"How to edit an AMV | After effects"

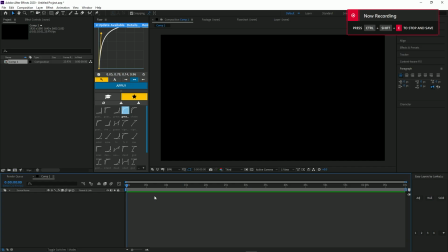(0:08)
the song.
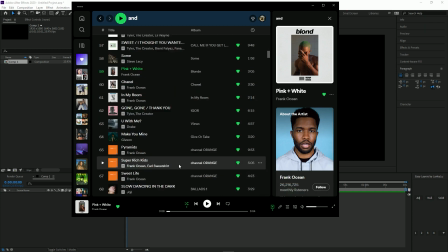(0:11)
No.
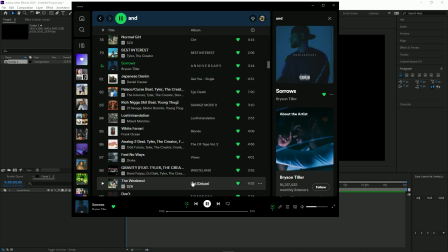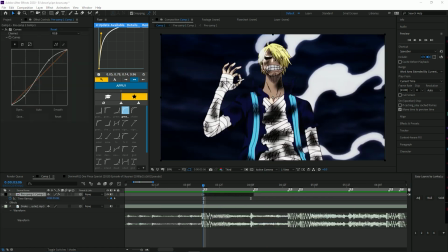(0:18)
I'm working on dying. I'm gonna look a fractal noise smoke in because you know he's smoky shit.
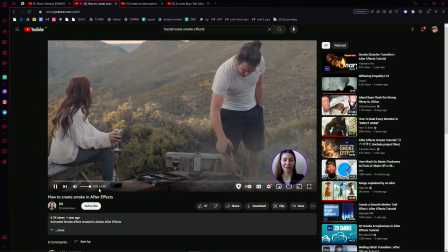(0:27) You know what I'm saying? Show you how to create a smoke. Hello guys.
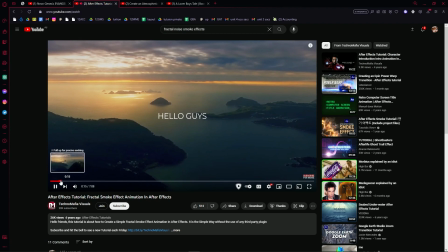(0:32)
Well,
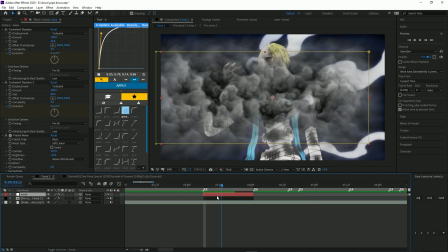(0:35)
Yeah, that's hard. That's hard. It looks like shit, so I'm just gonna find one on the internet.
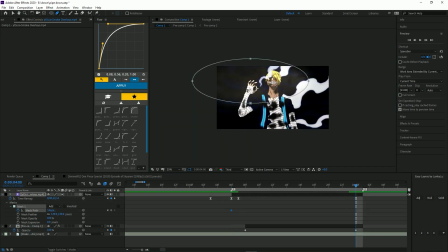(0:43)
Alright, so here I'm masking the smoke and making it like reveal type shit.
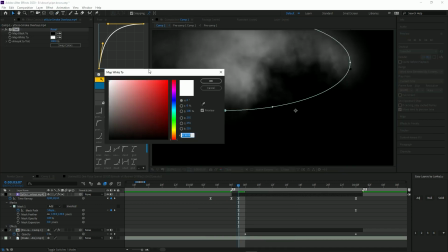(0:50)
So it's like gonna reveal from the top right to the bottom left, you know.
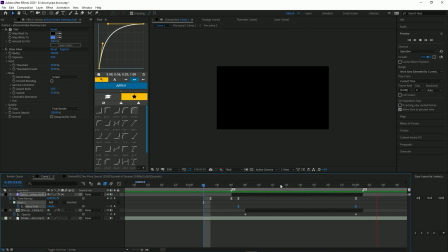(0:58)
And yeah, I'm just messing with the mask right now to make it look good.
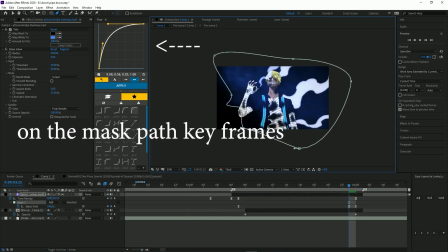(1:02)
Make sure the mask feathers on like a lot, because that will make it look good or whatever.
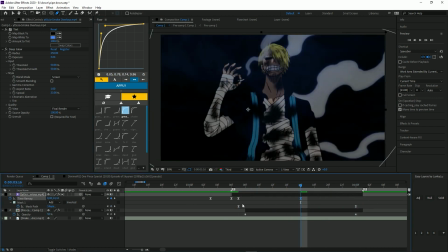(1:09)
After the smoke is done, I gotta make a Sanji look good. You know what I'm saying?
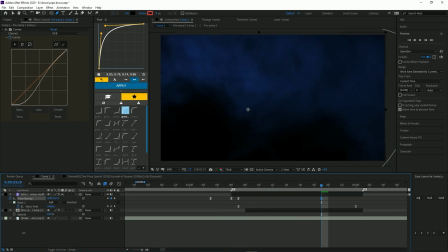(1:14)
Just look at how my keyframes are positioned.
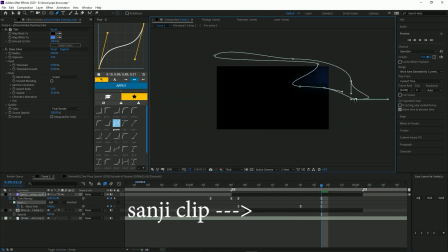(1:16)
This Sanji only gets revealed like 3-4 frames in, because I want the smoke transition to be the first thing that like it gets seen.
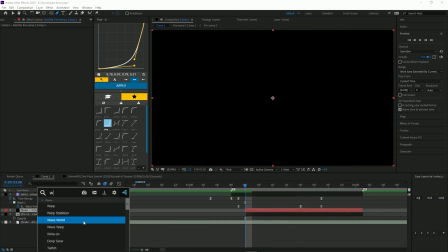(1:27)
Yeah. So now I'm gonna mess with the Sanji one. So I'll hit the first layer. I made a black solid.
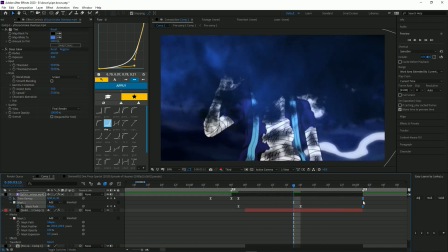(1:35)
And I tried to copy the same exact keyframes
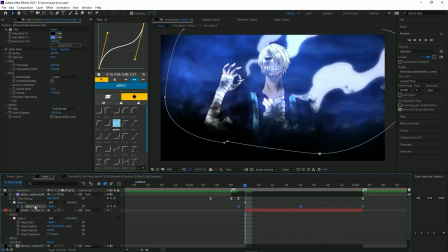(1:40)
as the smoke transition, so it looks like it's revealing at the same time. Just like this, it's revealing at the same time. On the black solid, I put turbulent displays.
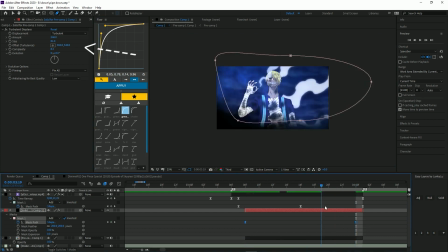(1:53)
That's how you see these rough edges. Just look at the settings on top left. Yeah, so it looks like a reveal.
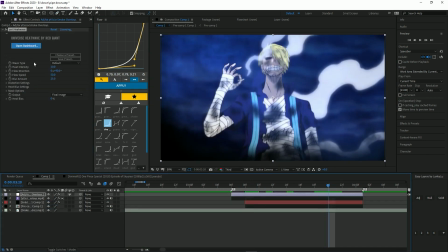(2:02)
You know what I'm saying? I put uni heat wave on it, which makes it like heat wave.
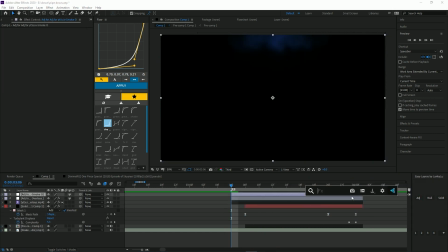(2:12)
Yes sir. And then I'll put exposure.
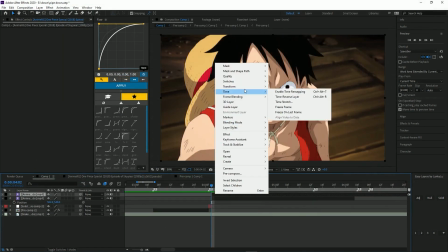(2:20)
Now the creative juices are flowing. You know what I'm saying?
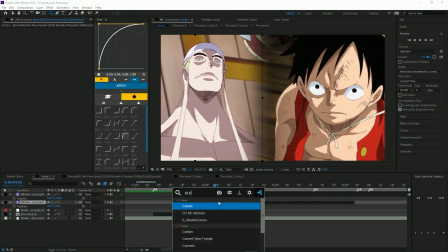(2:27)
Yeah, so I got 2 clips of Luffy and NL, and they're standing off together and shit.
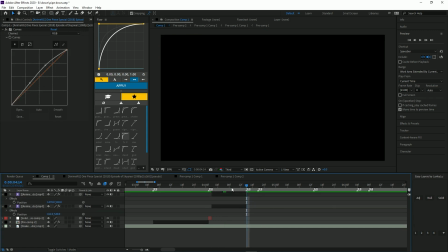(2:33)
And I just split them down the middle. It makes it look like it's like a little fight scene or whatever.
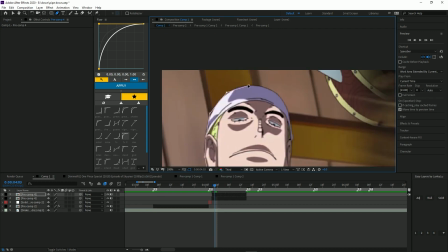(2:39)
Yeah, now just masking them out.
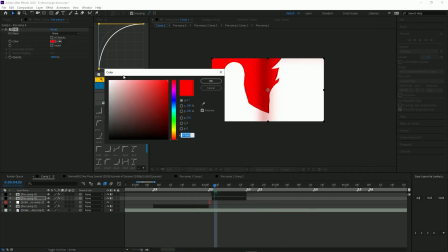(2:43)
Made them fill, you know, made like fill type shit.
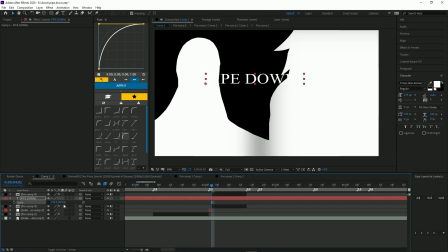(2:48)
And then I used Times New Roman to write some words down, like the song name, the artist,
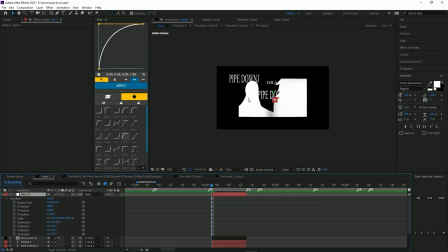(2:56)
fucking Drake, inspired by like 75 Hertz and shit.
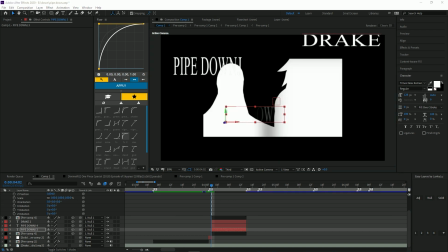(3:00)
But I did this 3D scene in my previous edit with the Hardy Boys or whatever.
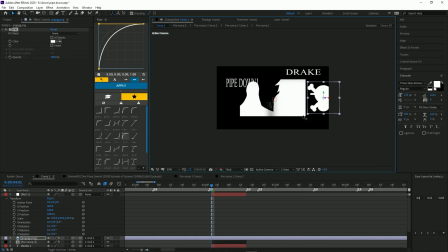(3:09)
Okay, I got a PNG of Straw Hats. You know, I'm making a whole 3D scene.
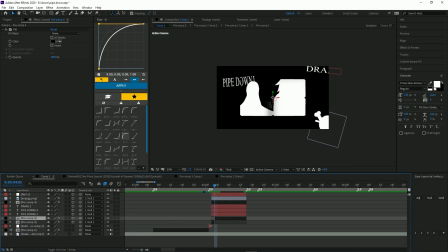(3:16)
You know what I'm saying? Right now it looks like shit, but if you wanted to look like
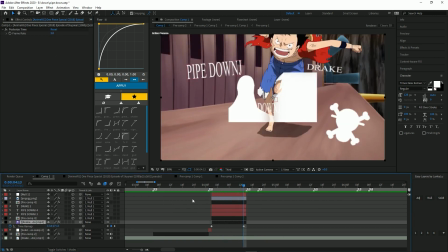(3:22)
what it was in the beginning, you know, when I showed you what I'm editing, you just gotta trust the process.
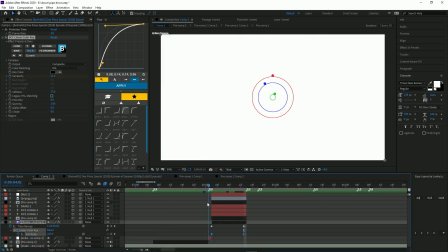(3:29)
So I'm just like experimenting right now with the background and shit, because I can't really have the background be just black.
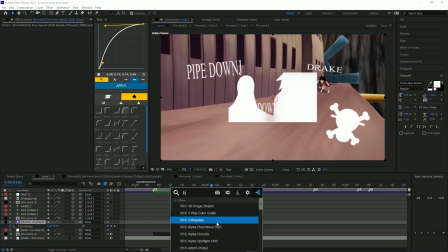(3:37)
So I got a scene from like the fight scene.
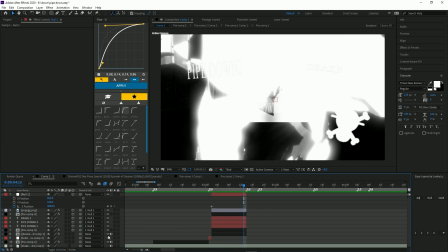(3:40)
I put BCC linear color key, and then I put motion detect on it, and then I made it like white.
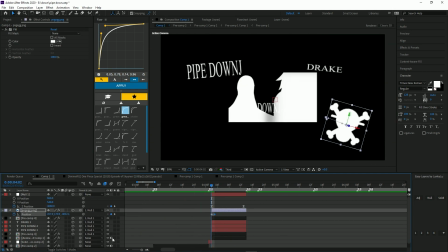(3:47)
I don't even know what I did. It just happened. Okay, most of the shit that like right now looks like shit, and then look good because it just kind of happened.
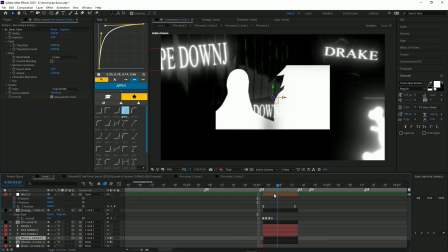(3:55)
Okay, yeah. Now I'm putting deep glow on everything because deep glow makes everything look good.
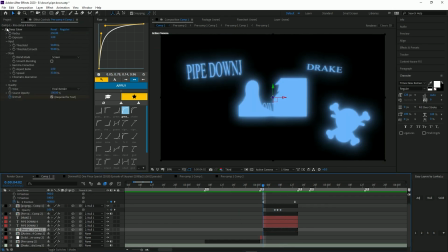(4:01)
Now I'm making it blue because the previous thing was blue. It fits the vibe and everything.
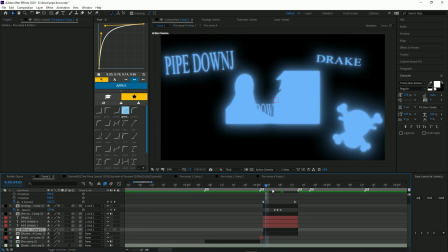(4:06)
Now I'm like trying to do some glitches and shit, you know,
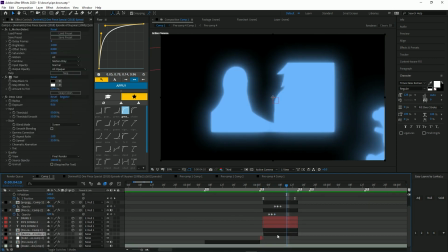(4:11)
some cool little glitches to make it movie doovie or whatever.
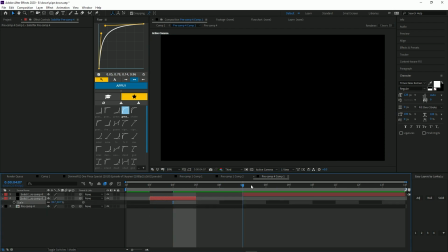(4:16)
Yeah.